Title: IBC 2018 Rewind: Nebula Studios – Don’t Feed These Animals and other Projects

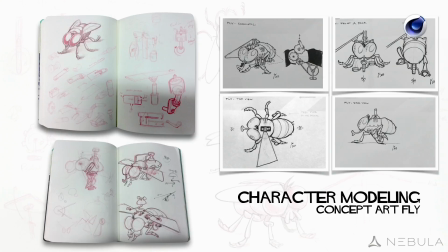1353s
Some people started to model props, some people started to model characters, and this was one of the first characters I ever modeled, which is a mechanical fly. And she has, as you can see, she has a paddle system,
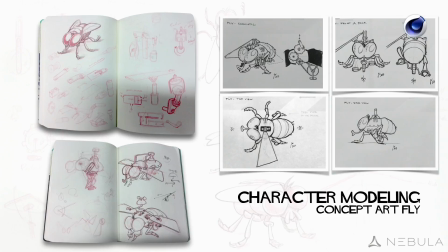1367s
that you need to just paddle to make the wings flap and so she can fly.
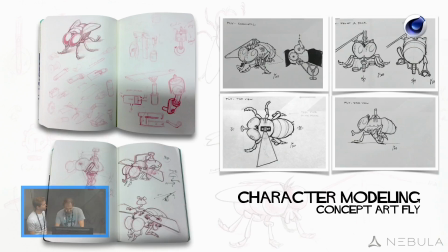1374s
She gets very tired after some point. Very mean experiment.
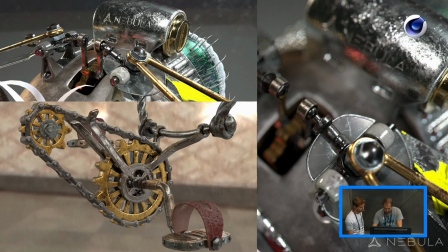1380s
So here's the final model of Marty, still in his white suit. Some of the details that Marty has in terms of modeling, all the system of the gears and stuff like that were used, were made using simple cloners along with splines very quickly to achieve the same result.
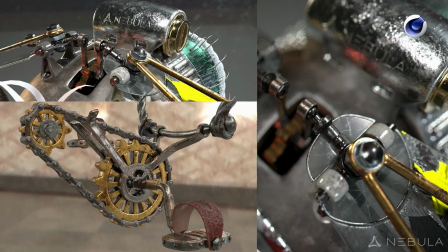1399s
It all all works very well when you animate them, of course, and also for the texturing was very easy.
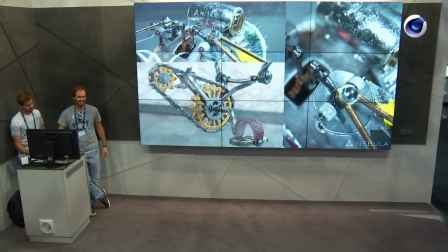1407s
So a lot of the fine details even though they're not there. We had such an amazing time in doing all this.
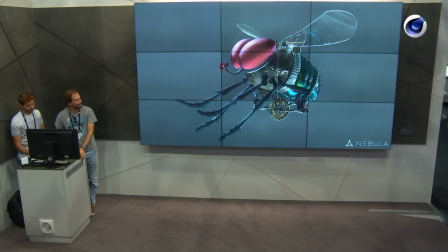1413s
And here's a final pre-render test of Marty doing his job trying to keep alive in the air.
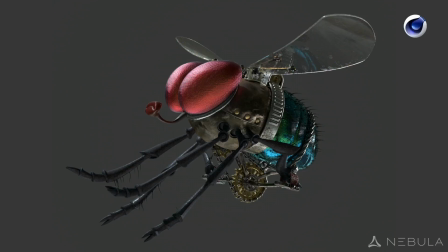1422s
Yeah, we have our fingerprints in the wings. Yeah, you probably can't see here, but yeah, we just fingerprint each wing.
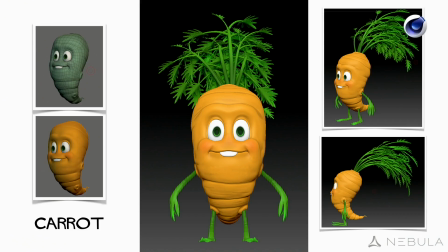1432s
So then there's the main characters, the Lobo, the bunny, and the baby carrot. For the carrots, when the model showed us these first models,
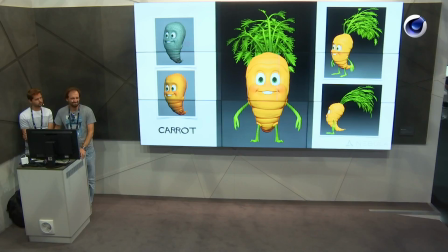1449s
with the hair that you usually expect in carrots. We thought, eh, let's try a different thing.
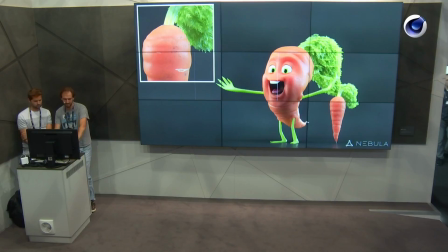1457s
The hair is really simple. It doesn't look like a baby. It's something fresh. So let's do it. Let's push it some more. And in the end, the final model looks like this. Just a comparison from the standard carrot.
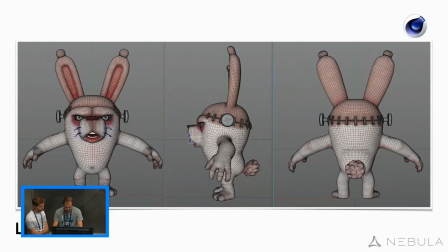1470s
And after she gets alive, the baby carrot with a more dense hair, much beautiful and fresh.
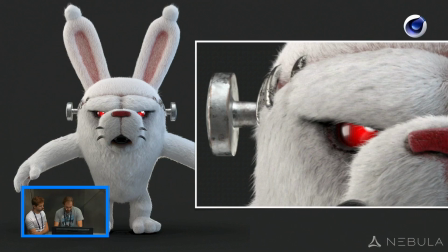1477s
As for Lobo, again, very simple forms, which were then covered by fur.
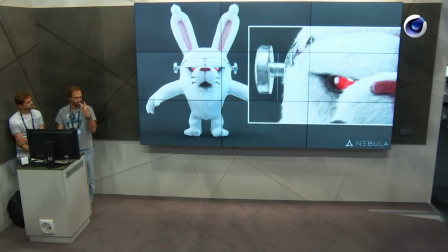1485s
Of course, the significant characteristics of Lobo are his knobs, metal knobs, because he was brain cut, he's lobotomized, and he has these big red eyes, which go from black to red, depending on his state of mind.
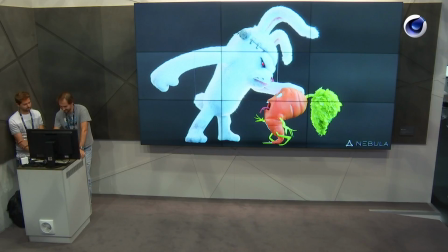1500s
And here's both of them just happily like their best friends.
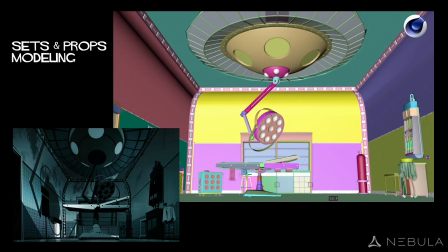1505s
So at the same time, guys over other chairs modeling props and sets and
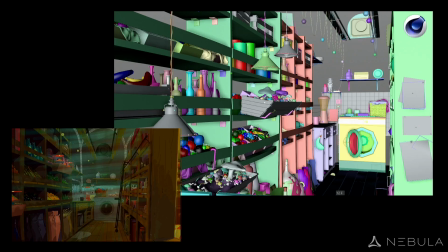1512s
they did a good job in trying to keep the consistency between the concepts to the final models. We had huge use of C4D's tools not only to model but also for the scene management because everything exists in one single set, the master set which was a huge file and it was we had to have good proper tools to keep the house tidy. The pantry, hundreds and hundreds of objects over there using Cloners for instance to very quickly achieve randomization in scales and colors and shapes, rotations.
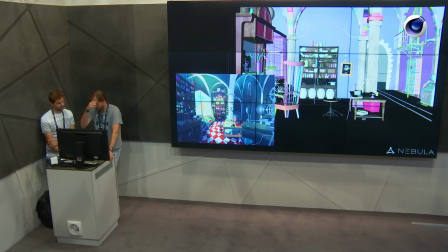1553s
The animal cave and its concept and the main lab area
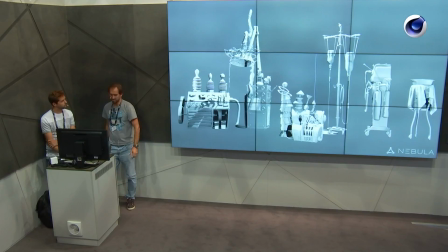1560s
which were in the end is has a lot more objects than this some of the props that we built
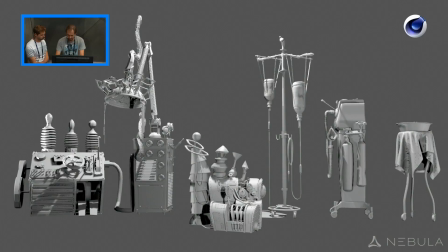1567s
mechanical medical gear all crazy gadgets for crazy experiments
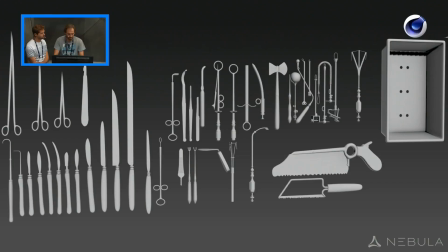1573s
and a lot of surgery equipment all over as well and
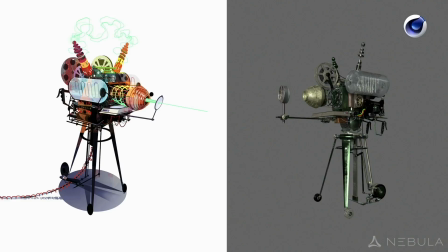1580s
as I said before we have a laser ray machine you you saw in the concept, but this was the final concept and final model, we decided we wanted to have it resemble like a movie camera.
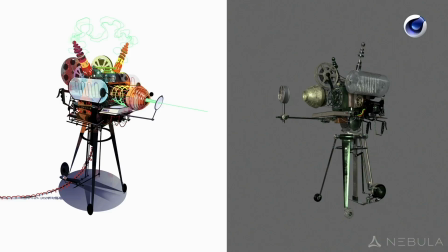1594s
And something very important, it would be something, you wouldn't buy this like in Ikea or something like that.